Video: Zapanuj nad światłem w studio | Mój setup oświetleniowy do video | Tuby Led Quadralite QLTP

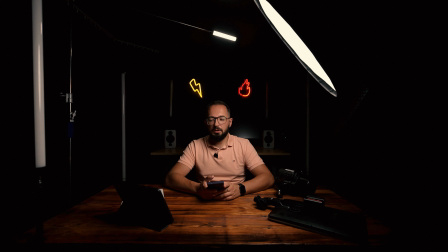OK, był mały problem, okazało się, że jedna z lamp nie ma przypisanej grupy i muszę podejść i zrobić to po prostu manualnie, ale teraz już możemy sobie wyłączyć całą grupę pierwszą. Zostaliśmy w tym momencie tylko ze światłem górnym i ze światłem głównym.
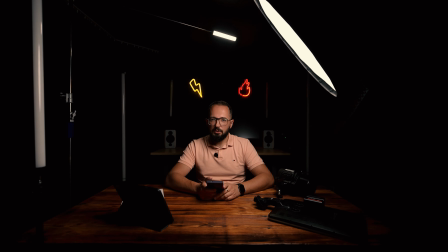Ja podejdę sobie teraz do światła głównego i go wyłączę. I zobaczycie wtedy, jaki efekt daje tak uruchomione solo to światło główne. No dobra, mamy efekt, jaki daje światło główne, przepraszam, światło górne. No i ten efekt jest widoczny, ale bez światła głównego, no jakby jest to dosyć mroczne. Wygląda trochę jak wywiady z osobami, które nie chcą pokazywać twarzy. Autofocus raczej teraz nie widzi mojej twarzy, więc może złapać gdziekolwiek.
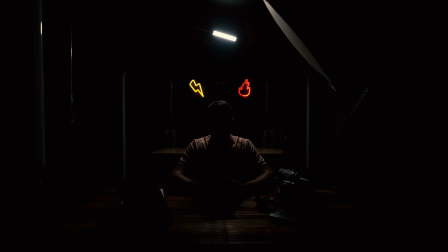Jak widzicie to światło daje właśnie taką kontrę na głowie, na ramionach i dzięki temu troszeczkę odcinam się po prostu od tła, bo jeśli nie byłoby niczego za mną, jeśli byłaby to tylko czarna ściana,
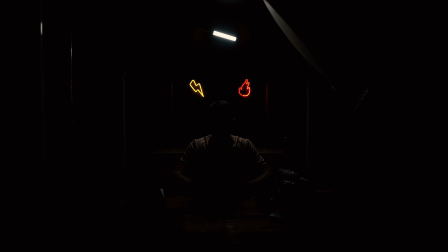to wtedy z tego tła zlałbym się z tym tłem, jeśli byłoby to tylko światło z przodu. Dlatego każda z tych lamp ma znaczenie i każda coś tutaj robi. Nie jest to tak, żeby tylko upchać tych lamp jak najwięcej, ale chodziło o to, żeby każda dawała jakiś efekt i jakąś wartość dodaną, żeby miała do tego kadru, który powstaje. Ok, ja wracam zaświecić światło główne, no może za chwilę, może jeszcze spróbujmy dołożyć światło za monitorem.
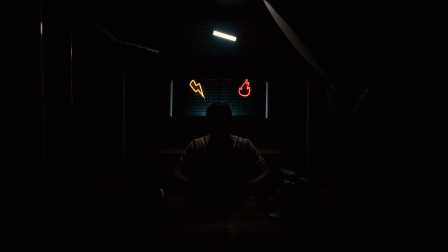Uwaga, mamy białe, a dołóżmy sobie za monitorem, takie jak przedtem, różowe, takie bardziej fioletowe. O, coś w ten deseń. Więc tak to wygląda, jeśli chodzi o to światło w tle. Widzicie, jeśli byłoby to światło w tle kolorowe, nie byłoby tego z góry, to też trochę odcinałbym się od tła,
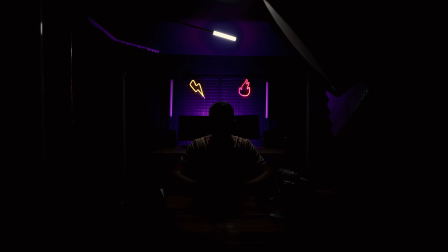ale jak możecie zobaczyć, jeśli wyłączę teraz to światło górne, to są praktycznie same kontury. Nie widać już żadnej postaci, a w ten sposób jest zrzucane trochę światła zarówno tutaj na moje ręce, na ramiona, jak i na głowę, na włosy.
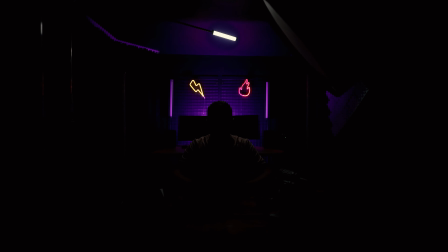Dobra, skoro już siedzimy bez tego światła głównego, to włączmy jeszcze lampy, te w grupie pierwszej.
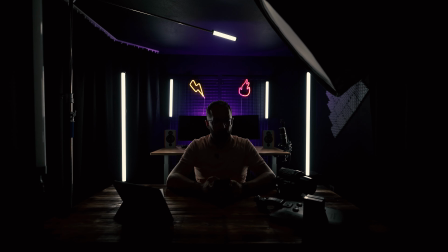Widzicie? Zaczyna się pojawiać kontra po bokach, kontra na całej mojej postaci. Zaczynają się przede wszystkim pojawiać odbicia tutaj na stole, bo akurat jest to szeroki obiektyw, więc odbicia pojawiają się na blacie, na tych lampach, które tutaj sobie leżą.
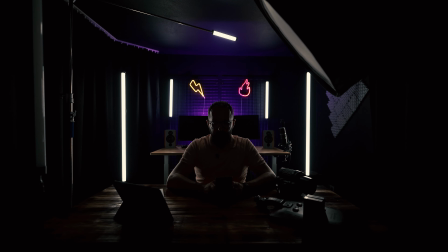Jeśli zwiększylibyśmy znacznie moc tych lamp,
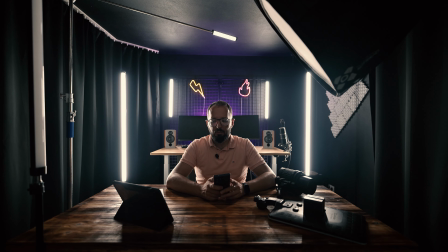to widzimy, że w tym momencie świecą one już na swojej maksymalnej mocy.
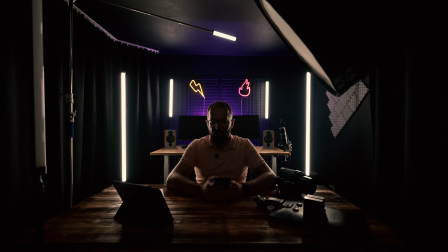Możemy zmienić kolor tego światła, jest to dosyć mocna kontra już wtedy, dlatego aż na tak mocnych barwach mi nie zależy.
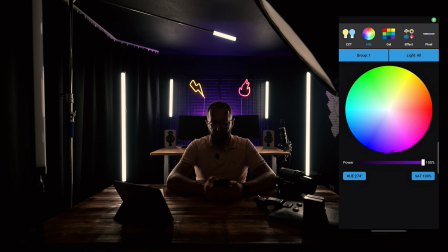Możemy przejść w tej grupie pierwszej do palety HSI, czyli takie koło kolorów, gdzie możemy wybrać sobie kolor tej całej grupy.
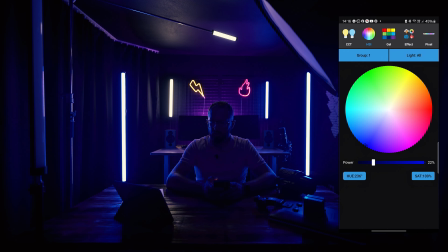Ta jedna lampa mi się spóźnia, chyba rzeczywiście coś tam ustawiłem nie tak.
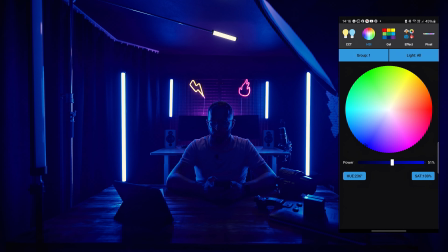Albo może być też tak, że jest dosyć duże zagęszczenie tych lamp na jednym metrze kwadratowym. Nie wiem. Wszystko dzieje się na żywo, także ciężko mi powiedzieć. Zostawmy sobie na przykład taki powiedzmy cyjanowy kolor i na jakieś 30%.
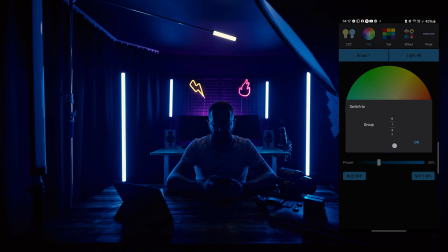Dodaję sobie teraz do tego moje światło wypełniające, czyli grupę 0.
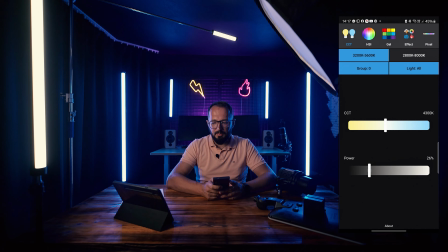Przechodzę w CCT. Uruchamiam sobie światło wypełniające.
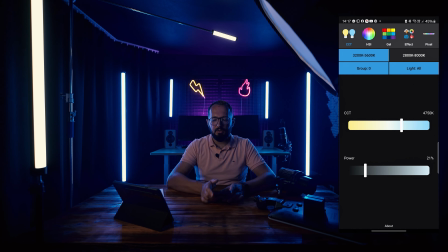OK. Myślę, że coś takiego. No i teraz muszę wstać, żeby manualnie włączyć światło główne.
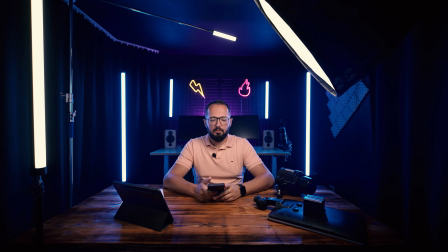No i teraz mamy już taki zestaw uruchomiony jak startowo Wam pokazałem. Cały czas korzystałem praktycznie z aplikacji siedząc tutaj.
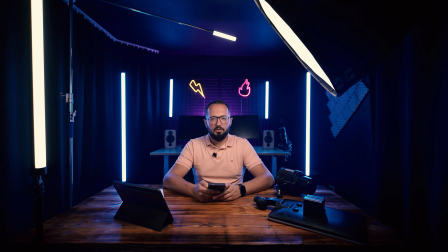Jeśli nic się nie dzieje takiego powiedzmy niespodziewanego, czyli zapomniałem wcześniej włączyć jakąś lampę do danej grupy, to spokojnie mogę to wszystko kontrolować stąd i to jest jakby ogromna zaleta tego systemu,
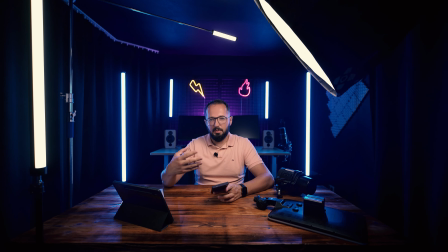że mogę sobie tą pracę usprawnić zarówno tym tabletem, na którym widzę obraz przez mojego Sony ZV-E1, który mnie nagrywa, jak i przez to, że mam tą aplikację i telefon gdzieś sobie trzymam z boku przy okazji nagrywania,
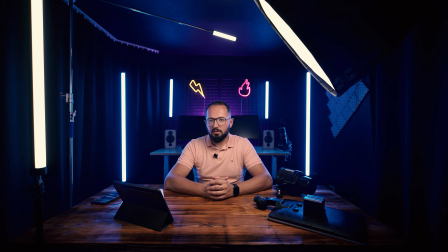co chwilę coś zmienię, mogę sobie spokojnie gadać do kamery i to jest jakby ogromna zaleta i główna zaleta tego systemu Quadral, którego używam. Co jeszcze chciałbym powiedzieć? Jeśli chodzi o to, co można by dodać, to ja bardzo lubię takie ambientowe oświetlenie, takie namacalne,
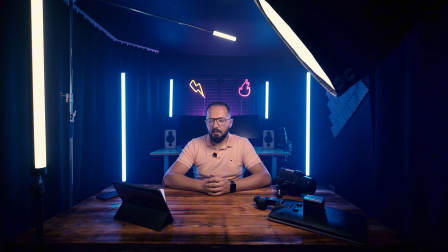Więc żeby oświetlenie było namacalne, można dodać na przykład trochę dymu z dymiarki, tak jak na przykład dodałem tego dymu tutaj. To oświetlenie jest aż takie gęste, bo jest trochę gęste od dymu. Także co kto lubi, można sobie urozmaicić kadr w ten sposób.
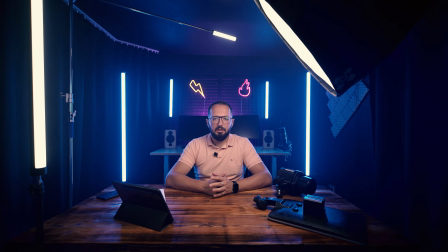A ja w tym momencie chciałbym Wam jeszcze pokazać, jak wygląda ten jakby finalny obrazek, czyli nie przez obiektyw 16 mm. chociaż tak jak sobie patrzę na ten kadr, to nie jest to wcale najgorszy obiektyw do nagrywania filmów,
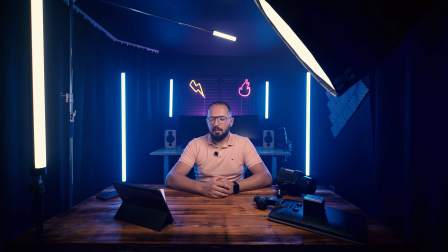takiej powiedzmy gadającej głowy, jak to wygląda teraz, bo na przykład mogę tutaj dużo zrobić i pokazać, prawda?
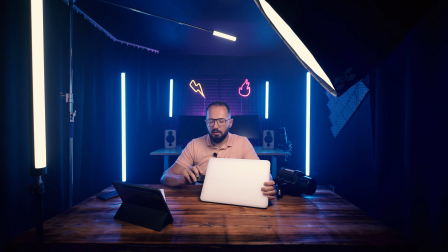Jeśli byłaby to jakaś recenzja, to wiadomo, kadr jest zniekształcony, ale można by tutaj sporo pokazać.
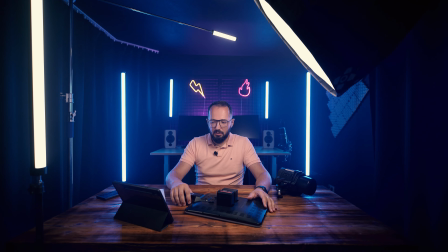Nie ma problemów z tym, że coś jest nieostre,
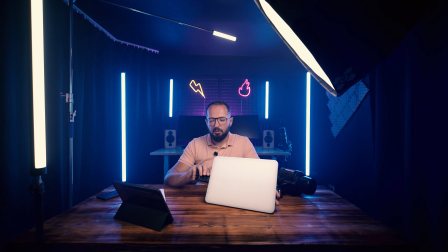bo przy takiej ogniskowej to spokojnie mieści się to w granicach użyteczności, ta ostrość. Także przejdźmy sobie teraz do materiału, który pokazuje ten sam kadr, ale obiektywem 35 mm.
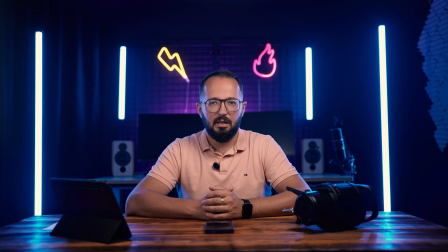No i trochę się pozmieniało. Jest dużo węższy ten kadr, bo jednak różnica między 16 a 35 mm jest spora. Ustawiłem ten kadr tak, może nie idealnie prosto, bo widzę, że jest jakaś dysproporcja lekka,
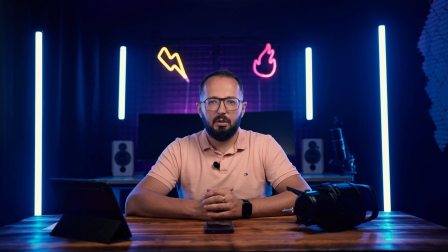ale ustawiłem go tak, żeby zostawić sobie już tylko te lampy, które chciałbym mieć w kadrze, czyli te cztery pionowe lampy, te neony gdzieś tam z tyłu i to światło za monitorem. Tam jest jeszcze widoczny mikrofon, który jest u mnie na biurku, także nie przeszkadza mi,
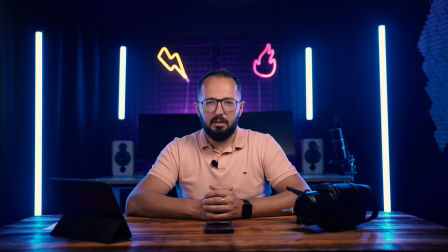to też na niego pada fajna kontra i jest to jakby element całej tej powiedzmy aranżacji, którego też używam, ale z kolei gdy nagrywam coś przy komputerze na powiedzmy na OBS-ie. Te neony wiszą sobie na takiej sklepowej kratownicy,
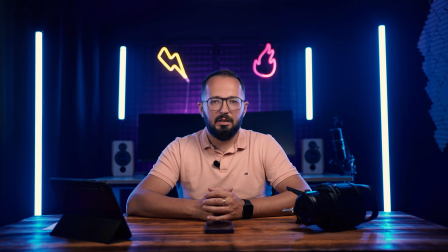są takie w sklepach kraty, na których wiszą buty na różnych wieszakach czy jakieś tam inne rzeczy, akcesoria. Kupiłem dwie takie kratownice, pomalowałem na czarno, przytwierdziłem do ściany i na tym umieszczam sobie, powiedzmy, te neony, czy te tuby, dwie średnie z tyłu są umieszczone też na tej kratownicy i jest ona raz,
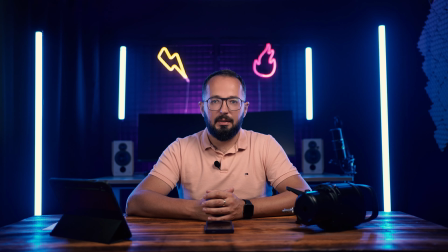że użyteczna, a dwa, że powiedzmy, jest to jakiś tam, przyjmijmy, element dekoracyjny. Przepraszam, że ja tak zerkam co chwila w ten tablet, ale dzisiaj jest on nie tylko narzędziem do tego, żeby ustawić ten kadr i to oświetlenie,
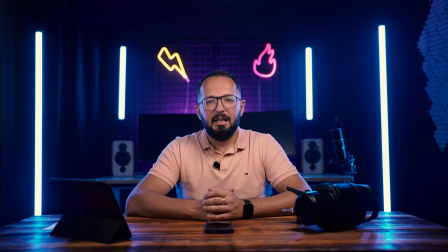ale też jest jakby elementem tego filmu i jakoś tak cały czas oko mi ucieka. Normalnie nagrywając filmy staram się patrzeć cały czas w kamerę i ustawić ten setup raz i już go nie przestawiać. Jesteśmy na 35, zmieńmy trochę klimat, ustawmy sobie tylko białe światło.
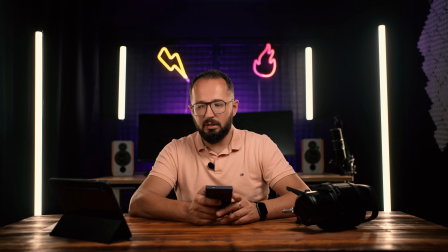Widzimy też to światło górne, jest poza kadrem, ono praktycznie zawsze jest poza kadrem, bo nie zależy mi na tym, żeby ktoś widział tę poprzeczkę statywu. A właśnie, jeśli chodzi o takie umieszczanie gdzieś tam nad sobą oświetlenia, to polecam do tego statywy od Quadralight C-Stand.